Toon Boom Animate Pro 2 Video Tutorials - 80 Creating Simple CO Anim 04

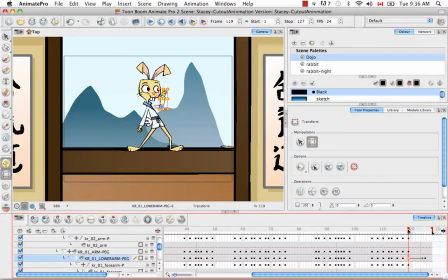[4:09]
You'll notice that a gray arrow appeared in the timeline. And now if we move from frame 119 to 125, we'll see that the computer has generated a bunch of drawings in between those two keyframes.
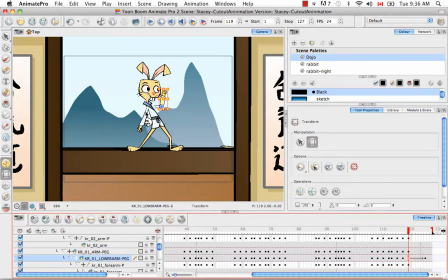[4:24]
Let's do the same thing for the Karate Rabbit's other arm. I'm going to select the upper arm in the camera view. Then click on B until I have the entire arm selected. Go to Center on Selection.
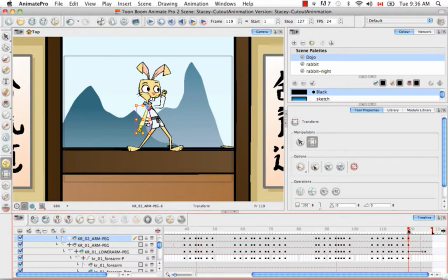[4:40]
We're sure that we have the peg here. Scroll down to frame 125. Add a keyframe. Rotate the entire arm in the camera view. Click on frame 119. Set it as a motion keyframe.
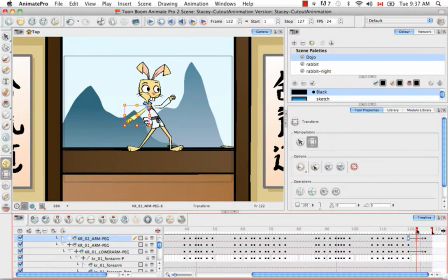[5:03]
And now when we scroll down, we'll see that the computer has generated drawings for that arm as well. So then let's just play this back and forth a little bit. And I'm going to grab the other black triangular arrow that looks like this here at the top,
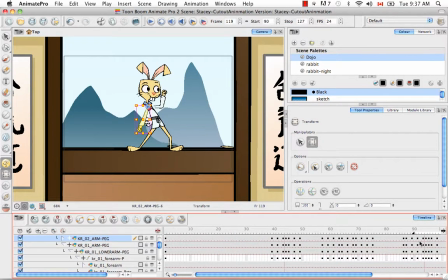[5:23]
so that I can select a specific range to play back. And then if we click on the play button, you can see the computer generated animation.
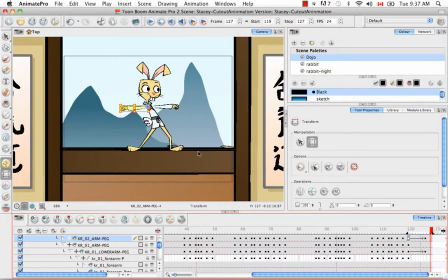[5:36]
So it's not bad, but you might notice that it has a sort of mechanical feel. It's extremely even and precise. And the fact of the matter is, when the Karate Rabbit is making that move, he would actually probably maybe slow into it and then snap very quickly into this pose.
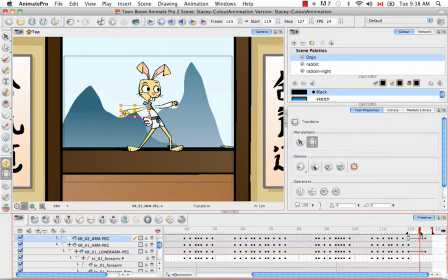[5:54]
So in order to give that kind of slow to fast movement, we have to add an ease in or ease out for that movement. So we can do this by opening the functions for a peg. So if it's clicking on the black arrow here,
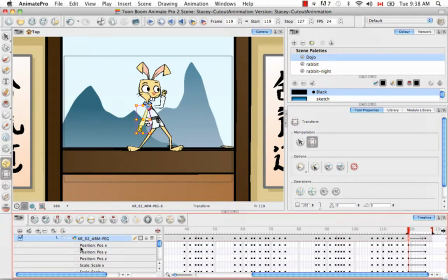[6:13]
and also the down arrow to reveal the transformations that you're able to apply. And then let's scroll down and find the rotation angle Z, because this is a rotation that we just created for the Karate Rabbit's arms.
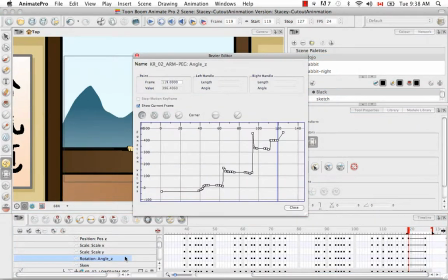[6:27]
So if we double click on that layer, we bring up the Bezier editor for that
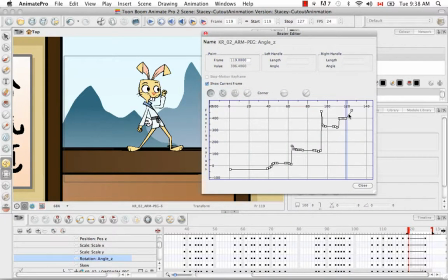[6:36]
specific animated function. And what we're looking at specifically is frame 119 to frame 125. So it's this keyframe to this keyframe here. So let's see if we can zoom in on that.
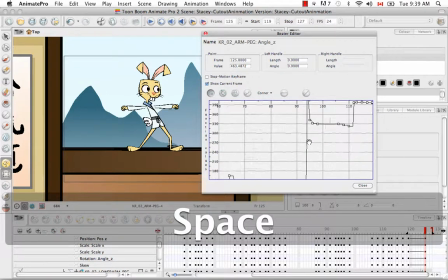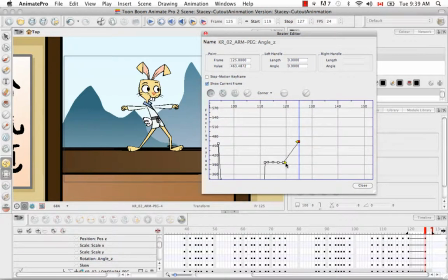[6:53]
And let's ease in a bit. And then sort of have the movement go very quickly like that. So there's a sort of plateau and then a rapid movement. And you can actually play this movement while you adjust your curve.
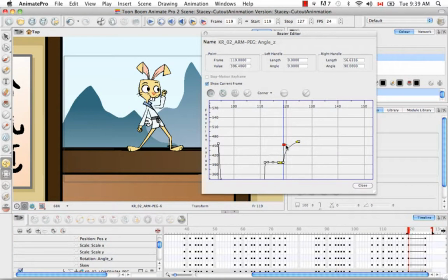[7:11]
So say I wanted to adjust my curve like that instead. So this would actually go very quickly and then slow down. You can adjust your curve and then play back the results right away
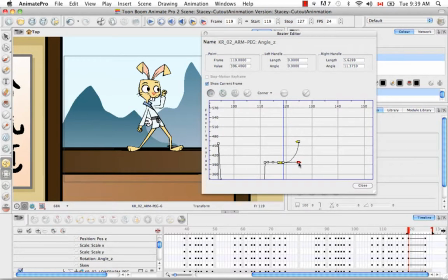[7:26]
until you get the movement or the speed or velocity that you're looking for. And I only did it for the one arm here, so if I wanted to do it for the forearm and hand of the Karate Rabbit's left arm,
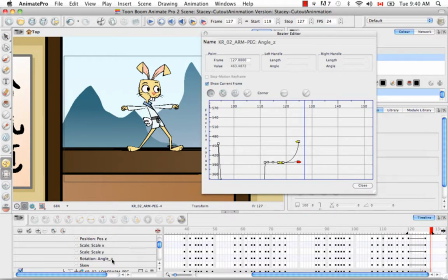[7:44]
I would have to go in the timeline
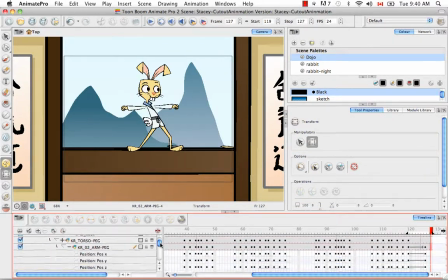and look for this as well.